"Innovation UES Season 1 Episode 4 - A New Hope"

In this next effect, we're going to show what's called forced perspective. This is when you take something that is small and make it look really big, and something that is big and make it look really small. They use this to great effect in the Lord of the Rings trilogy, where they took some people and made them look really, really small, and made some other people made them look really, really big, but there was no real special effect there. There's no computer effects. They didn't shrink anybody in film. What they did is what's called forced perspective. Here's what it looks like.
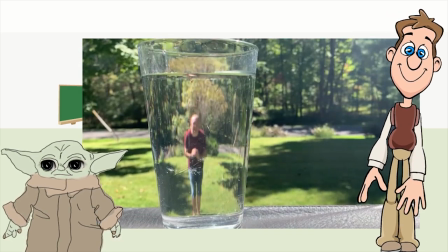1046s
So what you have here is a regular empty glass of water, and then Mr. McLaughlin jumps in and starts swimming.
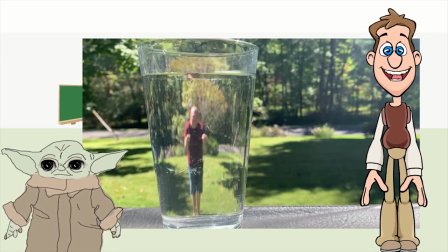1052s
It looks like he is super tiny to fit inside that glass of water. And that's what we call forced perspective.
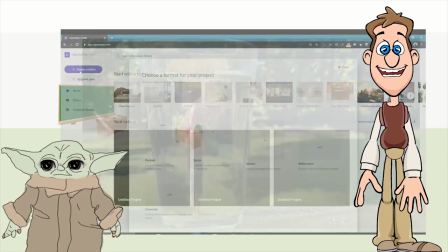1059s
So let's see how we went ahead and made that effect. So the first thing we needed to do was to decide what size screen we wanted.
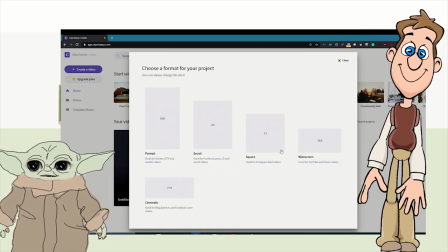1067s
So we were going to choose the wide screen. So that way we could get the best effect.
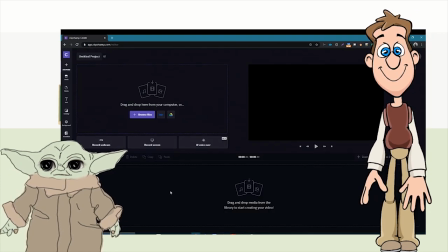1073s
And it's also the way we had the camera turn when we filmed it.
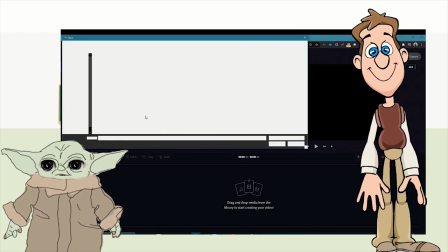1077s
So we look for the video that has the complete film of Mr. McLaughlin in the glass.
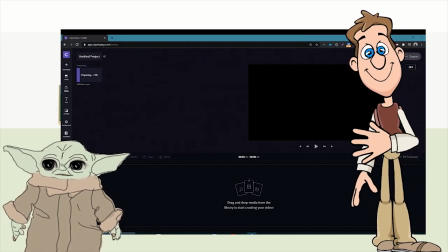1084s
And this is where you get to see how the trick is done. It's actually pretty simple.
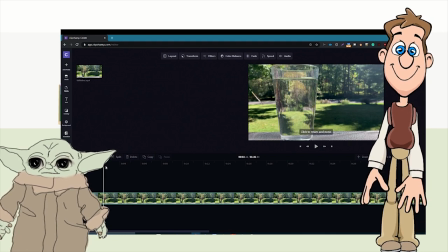1090s
What we do is we have Mr. McLaughlin stand in the yard and move around in the background the far
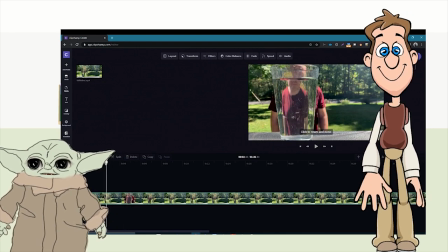1099s
distance until it looks like he is inside the glass. So he starts here and he kind of backs up.
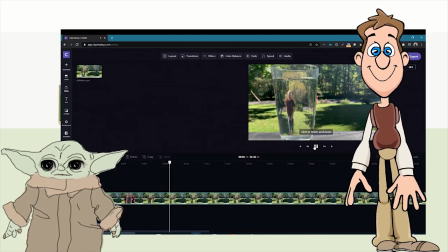1109s
And as he's backing up, he looks like he's getting smaller and smaller. But we can kind of still see him on the sides because of the way of the perspective of the glass.
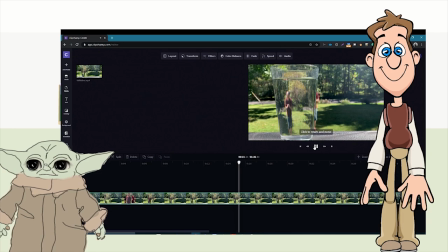1117s
So that didn't work. So we had to move over a little bit. So there's some trial and error here.
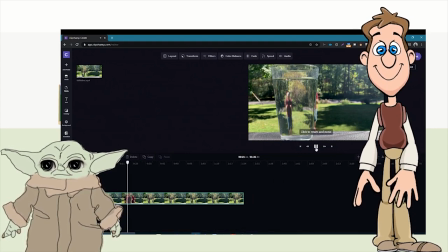1127s
You can see his arms poking out the side. So we're looking for the spot.
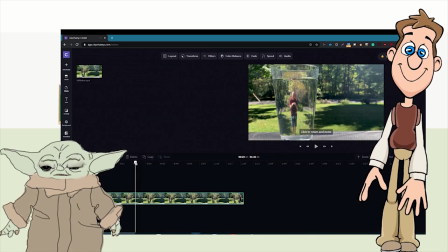1133s
Oh, there it is. And now it looks like he's really inside the glass. So we're going to trim the film right here to make sure we have the correct frame.
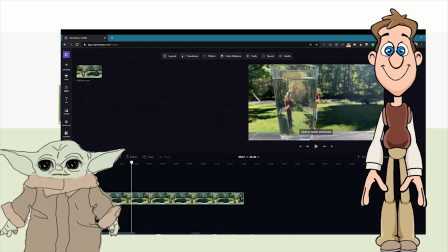1142s
We're going to line it up, and then we just have Mr. McLaughlin in the glass swimming and nothing else.
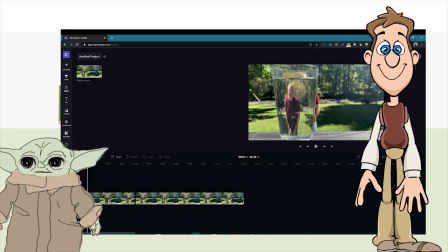1148s
So we hit the little trim button, and then we're going to go back to the beginning, to the empty glass,
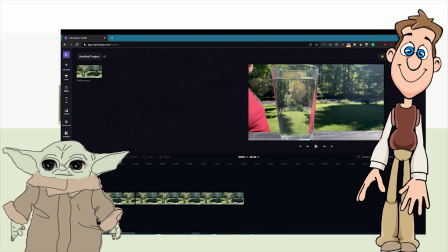1156s
and we're going to trim that part so it looks like the glass is empty and then Mr. McLaughlin falls in.
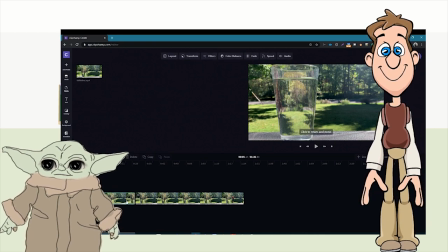1162s
We don't want anything of Mr. McLaughlin in the large size. And there he is.
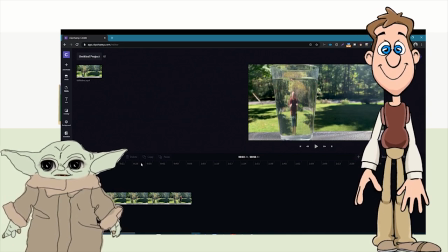1168s
And then what we're going to do is go through to the end of the clip and just cut out the part where he moves again.
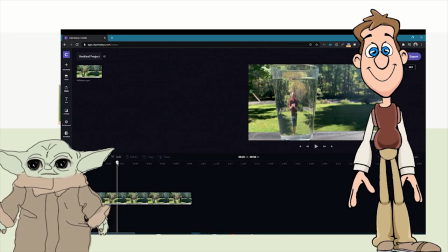1175s
So that way he's not coming out of frame of the glass. So we'll go to the end and see, look, there he is.
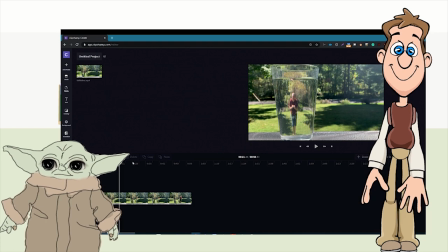1181s
So we're going to trim it right there. And there we go.
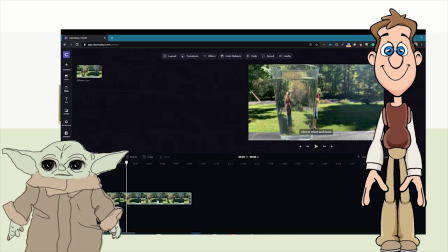1186s
We have the complete effect of Mr. McLaughlin swimming in the glass.
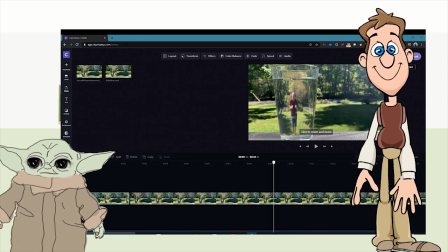1191s
Now, if you want to get a little fancy, you can't do it in this software, but you could see Mr. McLaughlin at one point jumps up in the air.
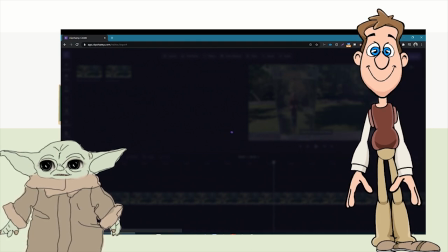1198s
And to make that happen, what we did is we just had him jump at the beginning of the film.
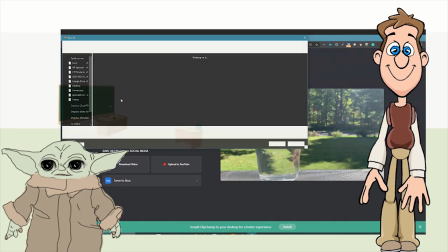1204s
And then that way it looks like that he is actually jumping into the glass. And you can add some sound effects of some splashing noises to to make it sound like he's actually fallen into the glass. So for this next part, let's welcome back our coder, Sarah Star Coder. Come on in, Sarah. Welcome, Sarah, to the stage. It is nice to meet you. Thank you, gentlemen. I appreciate the warm welcome.
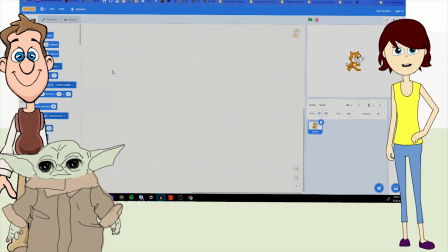1232s
So today what we're going to do is look at how to do some forced perspective effects in Scratch.
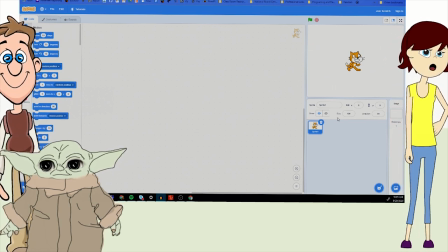1240s
And we're going to play a lot with the block down here,
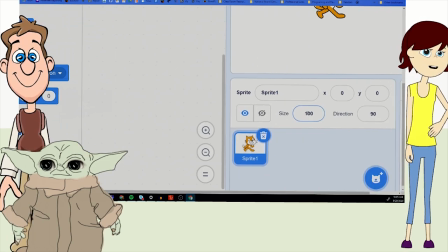1246s
with the characters, our little cat, and we're going to affect the size a lot because it's really the size that's going to dictate how our cat looks like its perspective has changed with regards to the rest of the environment.